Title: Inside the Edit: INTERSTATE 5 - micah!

Hey everyone, my name's Mitch, and in this video I want to break down the latest music video I shot. The song is called Interstate 5 and the artist is Micah. I'm just going to go scene by scene and kind of give you a rundown on how it was shot and edited. Let's get right into it.
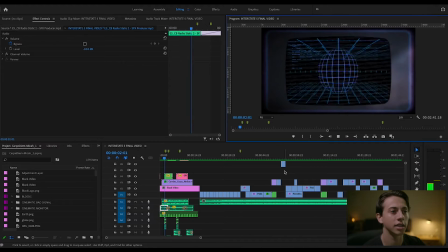So for this first bit here, all this is kind of some assets that I've accumulated over the past couple years of editing videos. All the crazy stuff you're seeing in the background, like the glitches and whatnot, that comes from Ezra Cohen.
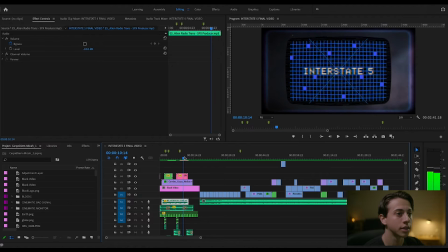The text is from a pack by Jamie Windsor called the JW Retro Asset Pack, I believe. And the monitor here is from Storyblocks. It's like an old TV monitor. I just masked out what was on the screen, so I just got the border of it.
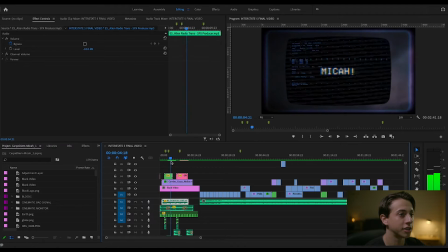And then all the sound effects you're hearing are all from Epidemic Sound. So for this first scene, if you watch the last music video, Sideways, at the very end of the video, we wanted a fun way to end the video that we could lead into the next video, this one. We decided that Micah was gonna get abducted by aliens at the end.
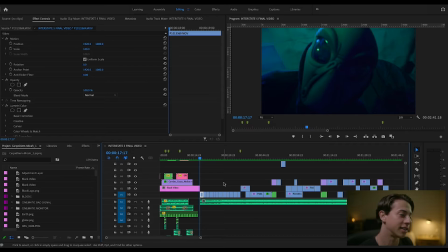So in this one, we start out right away. We're seeing the aliens. These are two of Micah's friends playing the aliens. We just did alien masks and we had them wear all black. It was just kind of the easiest way to do it. And this whole first scene was filmed in an escape room here in San Diego.
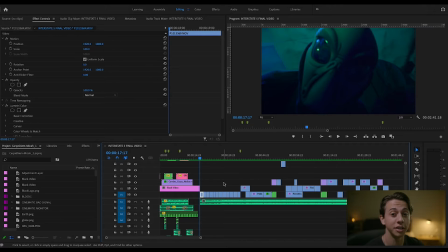The escape room was called The Exit Game, and they were nice enough to let us film in their escape rooms, which was super cool because it was exactly the kind of set we needed. So we just kind of show Micah waking up here. All this is lit on two lights.
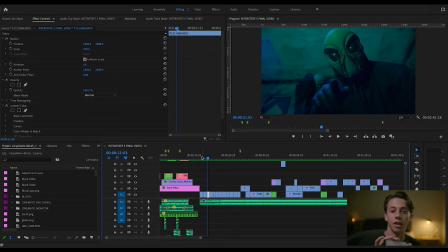One of the lights being this little Godox panel here. This actually is super handy. Has a little arm that swivels out, and even another one within that. You can mount it on anything really. It's super light. Has a bunch of colors in it, has a bunch of effects. I'm a big fan of that one there.
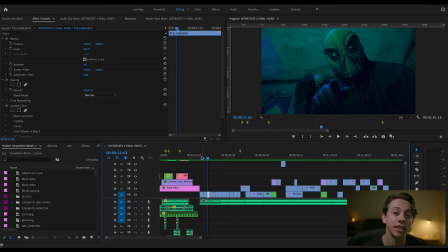The other light that was used is the light that's actually lighting me right now. It's the Yongnuo, I hope I'm pronouncing that right, YN360 I believe. And it's like a light wand, also RGB. So get a bunch of different colors with it.
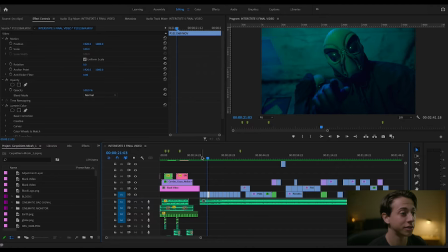Also super handy, lightweight, and actually pretty affordable. So yeah, this whole scene is lit by those two lights. We went with green and blue, just trying to give like alien vibes. And for this scene, I wanted the aliens to be like just as scared as Micah is as scared of them.
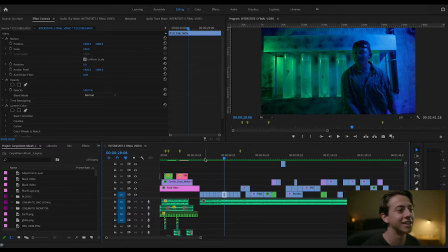Just because like they've never seen a human before, I guess is kind of the idea here. Yeah, I wanted them both to be afraid of each other. And this scene here, this was in the escape room. They had this perfect like backdrop with this alien vials in the back, and it really like I said, this set was pretty perfect for this.
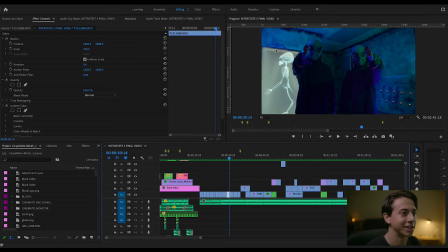Also have like the X-rays of aliens, board with light switches, all these switches on it, and then these are just two Nerf guns I picked up that looked kind of alien. I thought they worked for what we were going for. I mean, it's kind of like a cheesy idea, anyways, but yeah, so I think it works.
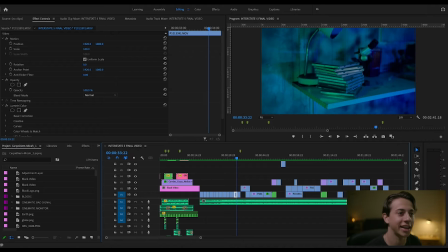And then here, Micah scans the room, sees a stack of CDs, realizes they're into music, sees this tinfoil wrap guitar and these records. These are some records that I borrowed from my dad. He has a huge collection. I figured they'd like Devo. They kind of look alien-esque, you know, with the funny hats on.
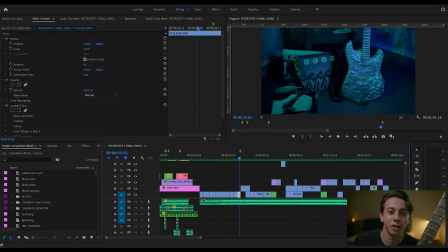And let me show you the guitar. All right, so even though it's been like a month since filming, I still have the guitar wrapped in tinfoil. There's no really reason for me to unwrap it. I don't play guitar. It's old. I just have it sitting around. But yeah, if you want to see me wrap that, I did it on TikTok.
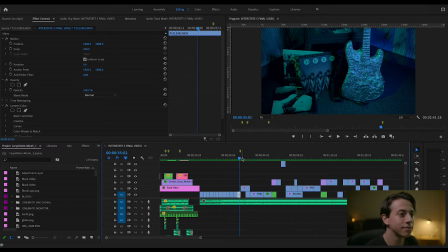You can find that video on my TikTok. And then moving on, Micah says, "Just give me one chance. Let me play you something." And then we get right into it, playing the guitar.
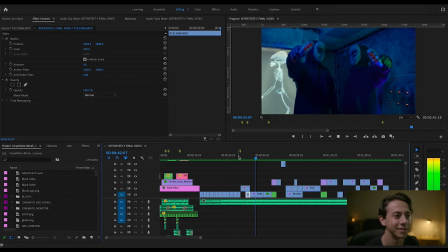Aliens are kind of digging it, you know. So they say, "You know what? Come with us."
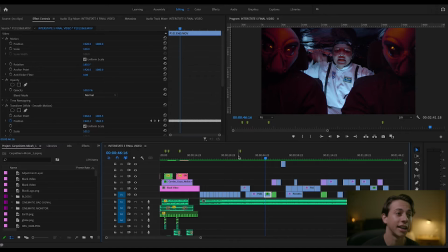And that transitions us into the alien spaceship, which is really just my car. I threw tinfoil on the roof. I used a lot of tinfoil for this video. I wanted it to look metallic-y, alien-esque.
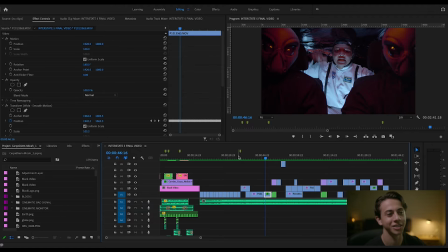Also kind of funny though, because, you know, it's just a silly idea. The aliens are lit by the wand that I'm using right now. Just had it on red, and I gaff taped it up above them.
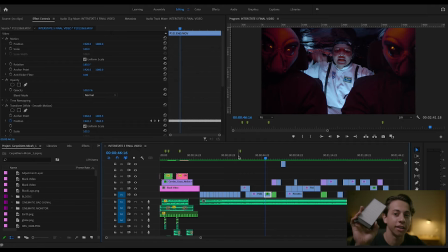Micah is lit by the panel here. It's on the floor between his legs, kind of lighting up. I wanted some contrast, so I went with red and white, and then in post, I kind of cooled down the whites, kind of give it that cold color temperature.
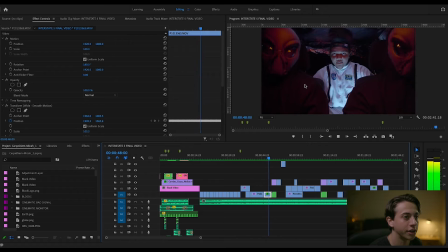And then we see the monitor again, and it is showing the first planet that we're going to be going to. These little planets, I just made them in Photoshop. Super simple. I just threw a circle and just drew around, messed around.
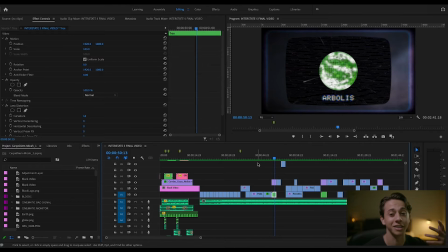I looked up some examples online of like grass planet or tree planet, and kind of just had fun with it, blurred a lot of it, messed around with it for a while. Ended up throwing that globe effect that you see on it, kind of gives it the idea that it's spinning even though it's really not.
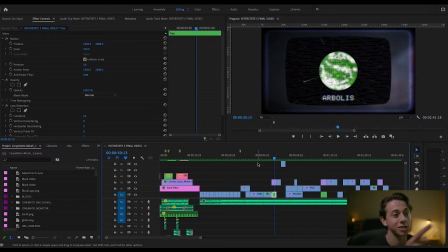That's from Ezra Cohen, as well as the stars in the background that kind of just worked perfectly for this. And yeah, so we go to our first planet here. And I named it Arbolus.
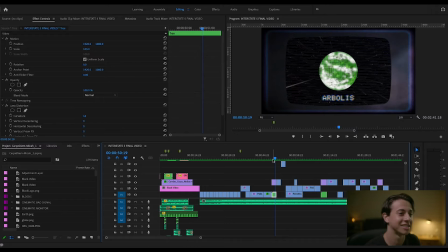In Spanish, arbol is tree, so I was kind of like, I don't know, I didn't know what to name it, so I was kind of just messing around with names like that.
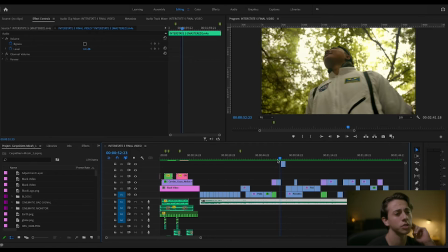And then we see Micah on the tree planet here. So this was all shot by a park pretty close to where I live. I was just like on a walk one day, and I stumbled across this park, and then there's a little trail off to the side that had all these crazy tree coverings.
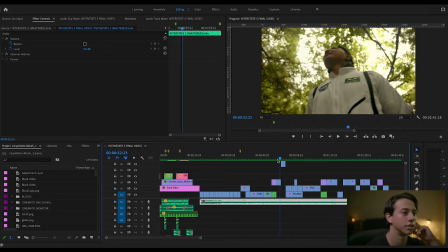You can go inside and you're completely surrounded by trees. So it kind of worked perfectly for this video. I found it a couple months before shooting this, and I took some pictures there, and I knew that we were going to come back for it.
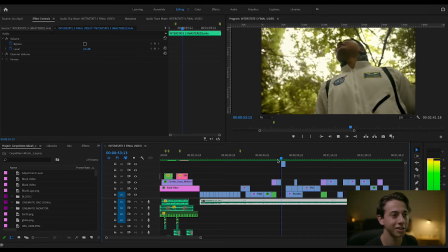This shot here, I actually really like this shot.
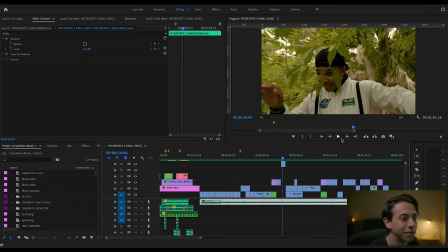It's short, so you may not be able to tell what's happening, but if you look, the camera's moving like with Micah. I basically made a homemade Snorri cam. Snorri cam are one of those cameras that you've seen that you probably don't know.
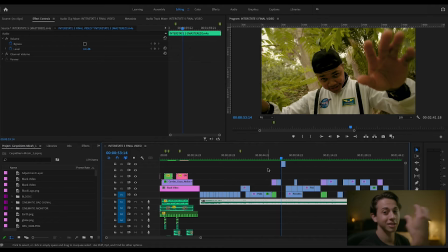It's a vest that the camera mounted looking directly at you, kind of giving a reverse POV shot. But in a lot of movies it's used either to make people look drunk or create a level of discomfort.
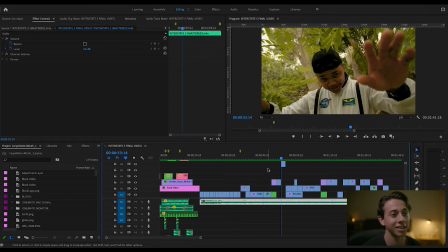But I just was kind of experimenting with Micah, and I just liked the way it looked. It kind of looked like he was exploring this place for the first time. So it worked out. And how I did it was I just took my tripod. It's just like a lightweight like photography tripod. You can't use something too heavy.
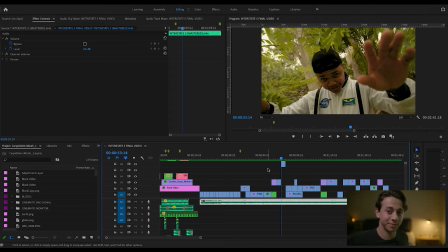And I have the camera, I have it two of the legs around his waist, and then the other is like tucked into like his belt. And the camera's just pointed at him. And I use a belt, like a legitimate belt that you like for your pants,
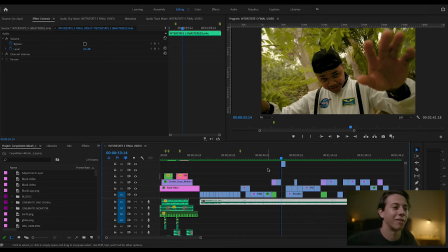and wrap it around higher up on the tripod and around his kind of torso area. But you can't go too high because you don't want to get it in the shot. And then as he walked towards me, I was kind of walking backwards, holding my hands out, making sure my camera didn't fall. But for quick shots like this, it works.
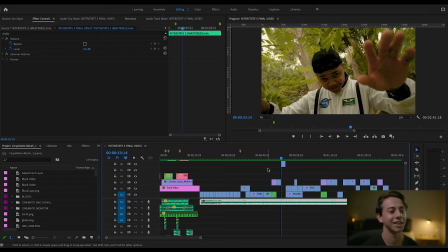It wouldn't work in a long take or anything, but for something short like this, it worked. And I think the effect looks cool.
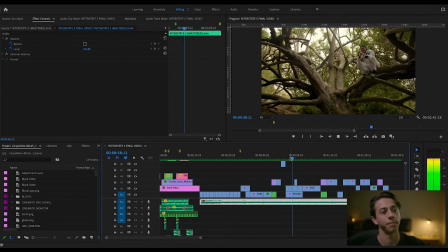Again, we go back to the tree tunnels, and then this next shot, this was the original thing I found at this park, was this tree, and I just really liked the way this tree looked. I took a picture of it and knew I had to come back for something.